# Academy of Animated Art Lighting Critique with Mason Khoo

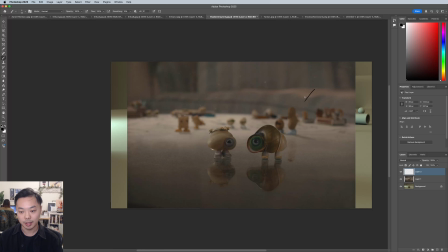1231s
You can see how the corners are darker and then it gets lighter as it goes in towards the middle, and that might kind of help.
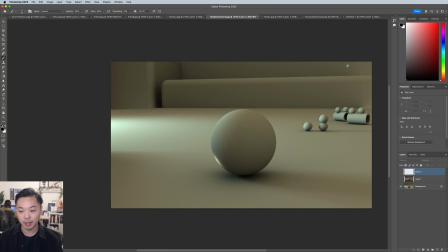1238s
I really love putting that on my images because it focuses the eye where you want it to focus.
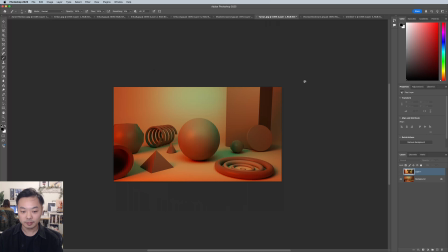1245s
So yeah, great job. This one's from Tanya on the Discord.
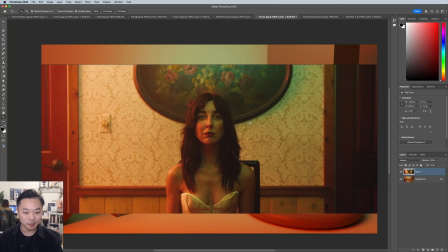1254s
I don't know what this is from, but it looks cool. Music video, maybe? But I love this reference image, and I think you've gotten really close with this. I really like how you've paid attention to the direction of this red color, and it's kind of coming from,
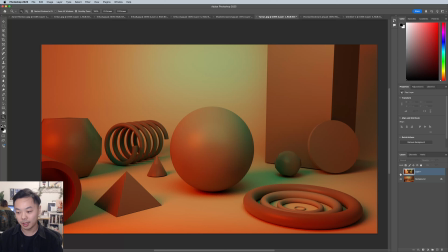1274s
it looks like a little bit lower than the green that's coming from the top,
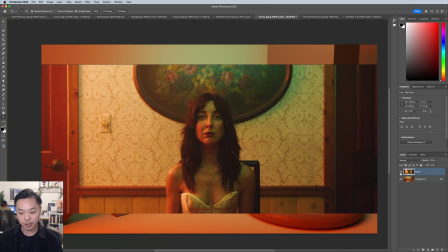1280s
which is really cool.
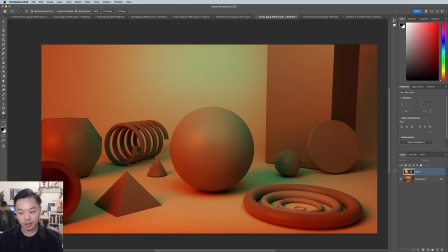1285s
Yeah, I mean,
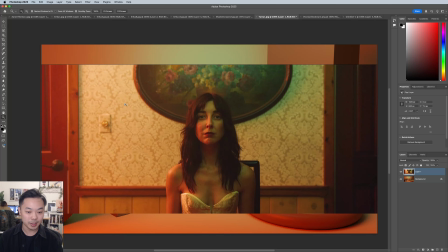1287s
if I were to nitpick, I would say maybe it looks like there's a little bit of haze in the background of this image, sort of like, you can see kind of over here, these blacks are not as dark as the blacks in front of her.
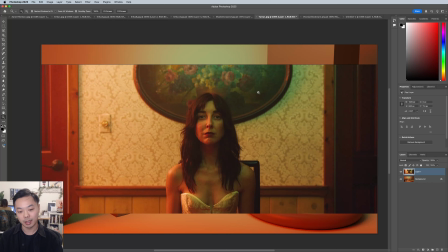1302s
And I think that really helps with such a flat composition like this. To get some haze in there, to get a little bit of depth in the image is really nice.
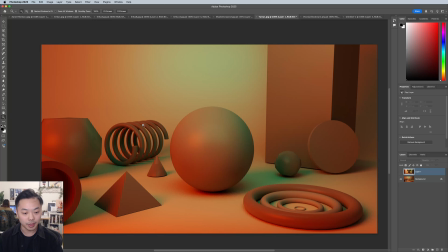1310s
So maybe playing around with that in some of these back shapes here, or even adding more shapes in the background and hazing them out. Maybe you have a little bit of that here, but yeah, that might help you a little bit.
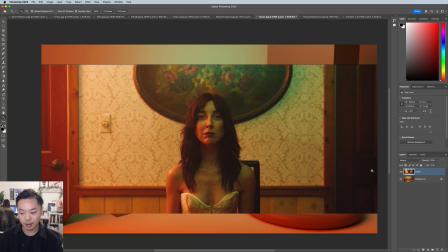1325s
And I'm not sure exactly what you can do with just these simple shapes here, but there is this nice sort of really dark darks in her hair and her face here that
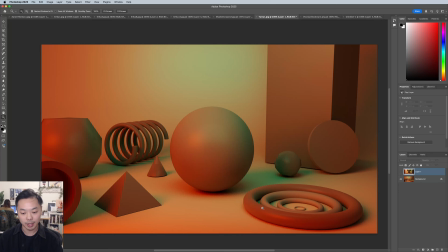1339s
you could try to find a way to get some of that in this shape, maybe moving this green light back slightly so you get a little bit darker of a core shadow on this sphere.
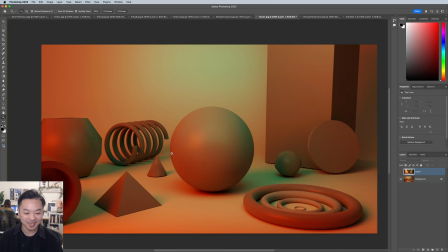1354s
But it's not going to be one-to-one. You don't have a human, you have a ball and a spring, so I wouldn't worry too much about it. But yeah, I think you did a great job overall. I like how also you have this hint of a speck hit.
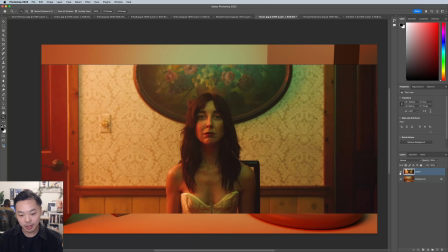1370s
It seems like, I'm not sure if you adjusted the material, but it does match pretty well with the speck of her skin.
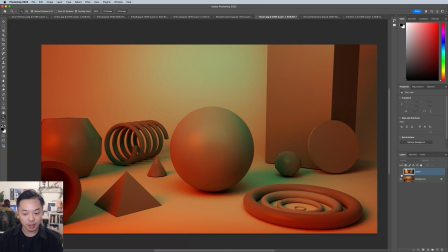1377s
So yeah, great job.
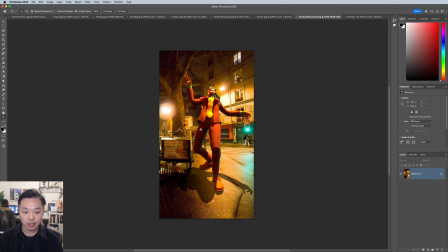1383s
This one's from Vicious Rockstar on the Discord. This is a character lighting study. I think you've done a pretty good job here matching, the lighting situation. You said you didn't use an HDRI, which is, you're just placing lights according to the scene.
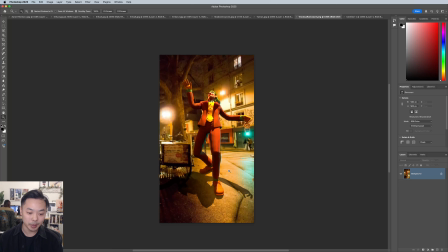1401s
I think, this isn't lighting related, but it's probably has something to do with the read of the image. I think he's quite big. If you look at, his foot in perspective is next to this
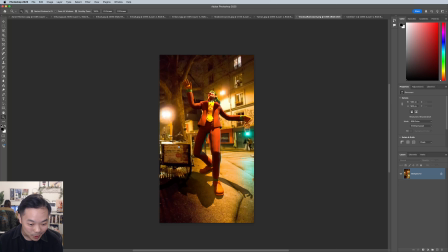1417s
rickshaw thing. Tricycle thing, and he looks huge compared to this bike. So I think actually shrinking him to be in relation with the things around him might help you sort of get more of a naturalistic image.
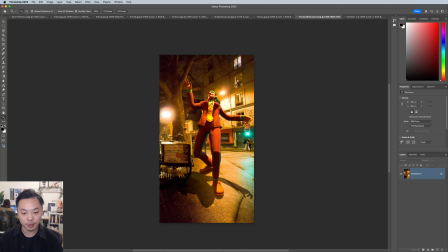1437s
I would also say your lights might be a little bit too bright.
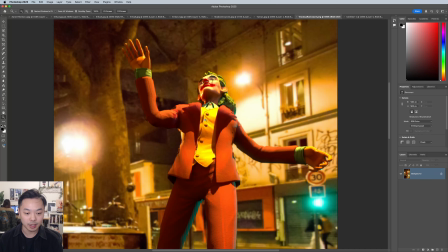1441s
You can see on the face and these highlights on his vest, it is sort of clipping over here, and definitely we shouldn't be as bright as the source in some of these areas.
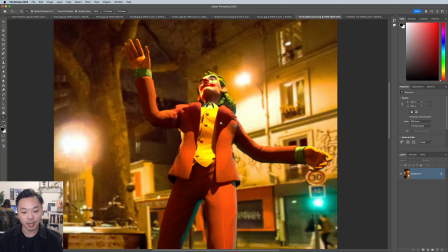1455s
So, the lights are pretty far away. I might come down with the lights and sort of not get quite as bright,
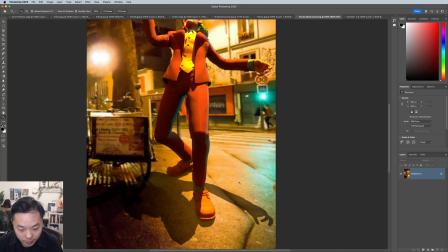1462s
sort of go towards maybe this value on the street as your brightest bright.
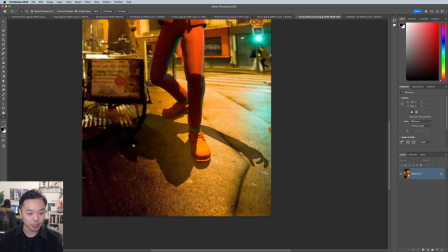1469s
And the last thing I would say about this is I think the shadows maybe feel a little bit too crisp.